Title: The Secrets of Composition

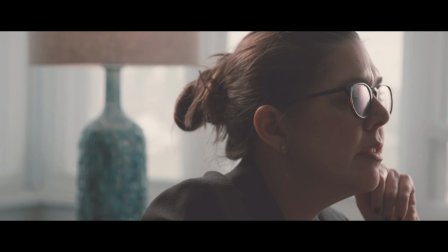(3:59)
With these rules, you place your subject as far on one edge of the frame as possible and have them either look towards the short side of the frame with negative space behind, or put the negative space in front of them. This could be done if you really want to evoke the feeling of unbalance on purpose or to isolate the character.
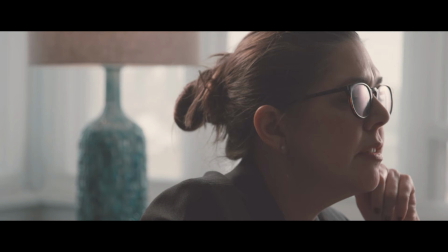(4:18)
So you separate the subject from the rest of the world. My favorite example of this is in George Lucas's debut film THX 1138, which was made in 1971, shot by Albert Kine and David Myers, SOC. They used this type of framing quite a few times throughout the entire film, and it was really, really effective.
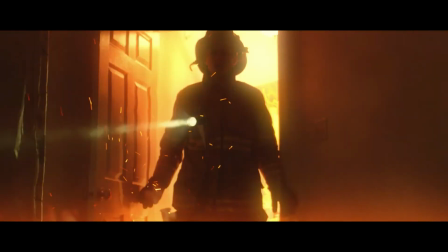(4:37)
The next rule is extremely powerful and also the simplest rule of them all. This is the center frame and also the full frame type of composition. So if you haven't guessed it by the name, you just put your subject in the middle of the frame.
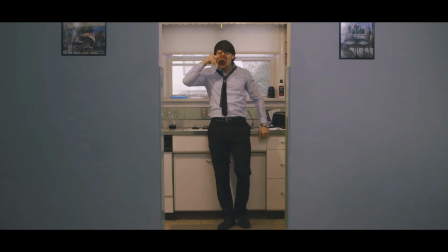(4:51)
Done. It's a very easy way of telling the audience, hey, this is important, look at this. And if you add like a little Z-axis push or pull movement, you've created a very captivating shot that really commands the attention of the audience right to the middle of the frame, right to your subject.
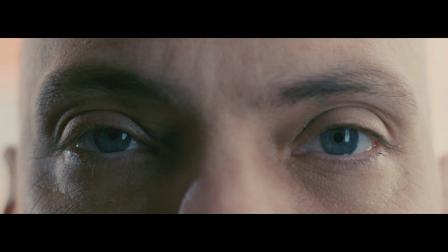(5:06)
When it comes to the full frame composition, you're basically putting the subject so close that it fills the entire frame, and you give the audience nothing else to look at. So this is like really classic for close-ups of eyes and spaghetti westerns and things like that.
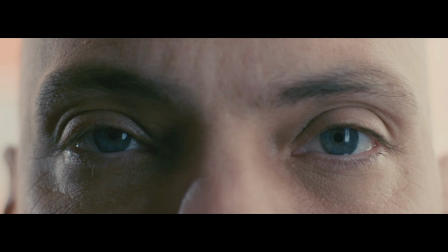(5:20)
And when you use this technique, you can basically largely ignore any other rule of composition because, well, the frame is completely filled with the subject.
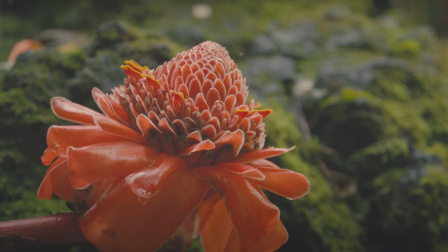(5:28)
In the example from this shot, you can see that the flower almost fills the entire frame, but not quite, and it's almost centered, but not quite. And I want to show this particular shot in order to highlight the fact that
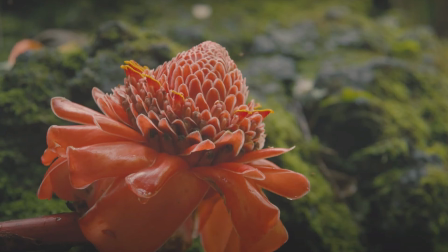(5:41)
composition isn't rocket science, and at the end of the day, these rules are just guidelines. So even though this isn't a perfect center frame or a perfect full frame composition, it's still a nice composition in and of itself, and it doesn't feel unbalanced in any way, even though it's not perfect. So at the end of the day, you can follow these rules, but also follow just what feels right to you.
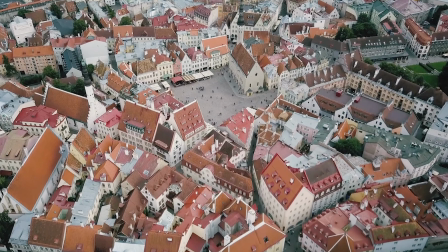(6:01)
Another rule to think about is composing by using patterns. So whether it be a forest of trees, crowds of people, dozens of chairs in an auditorium, you can fill the entire frame with a repeating pattern and not really have to worry about any other compositional rule to make it feel well balanced, just like with a full frame composition.
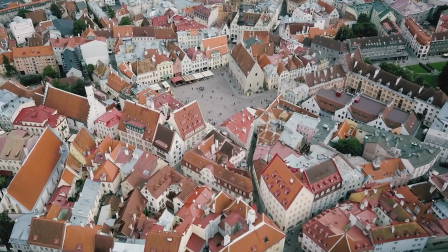(6:21)
So you can see examples from this type of composition in wildlife photography, especially with like herds of animals and that type of stuff. Any Nat Geo or Blue Earth or Our Planet, any of those nature documentaries, you'll see pattern compositions all the time.
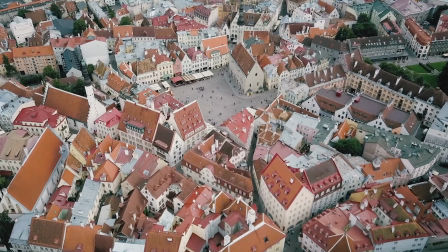(6:37)
So you can also see that this technique works really well when applied to aerial photography, because naturally when we look at things from above, especially buildings and trees and that type of stuff, you wind up getting a lot of patterns inherently.
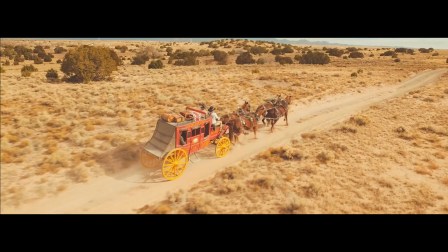(6:50)
Alright, so one of the final rules to think about is the rule of leading lines. This technique can be actually combined with some of the other techniques to create an even more interesting composition. So it's not really a rule in and of itself, more a helpful tool.
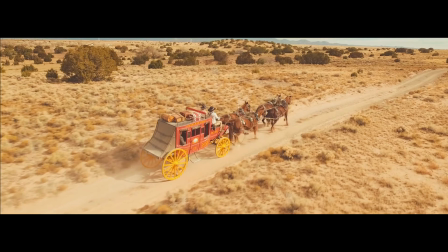(7:05)
So a leading line is literally a physical line that's in your scene in the mise-en-scène that runs across any of the axes. So for instance, finding a leading line in the Z-axis can be a really good way of creating depth, something moving from the foreground all the way into the background, adding a lot of dimension to your shot.
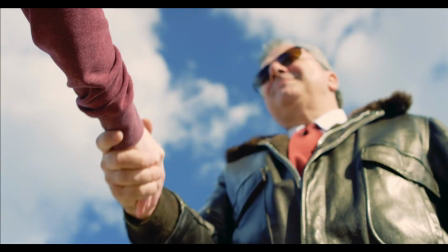(7:23)
X-axis or Y-axis leading lines are really useful because they can separate subject matter in the frame by literally splitting the frame, and it also can provide a path for the eyes to follow, either side to side or up and down,
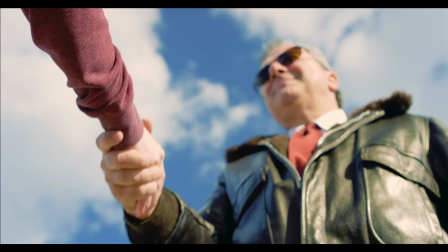(7:37)
creating a sense of movement by the movement of your eyes themselves. So examples of leading lines, like I said, can be anything that's physically in your shot. So it could be railroad tracks, streets, architectural lines on buildings, and whatever you can imagine.
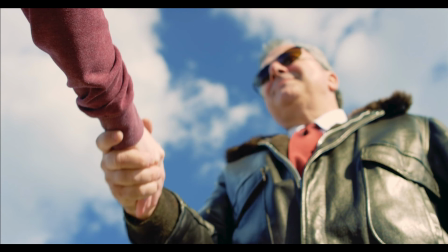(7:51)
Leading lines could be straight or they could be curved, it doesn't really matter, and that allows you to get even more diversity to your shots.
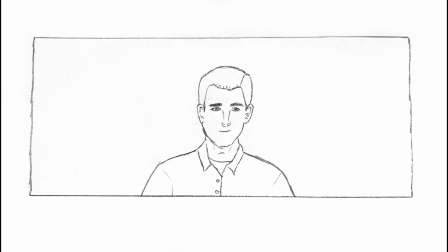(7:58)
Okay, so the last thing we're going to talk about in terms of composition is headroom. You've probably heard this term before.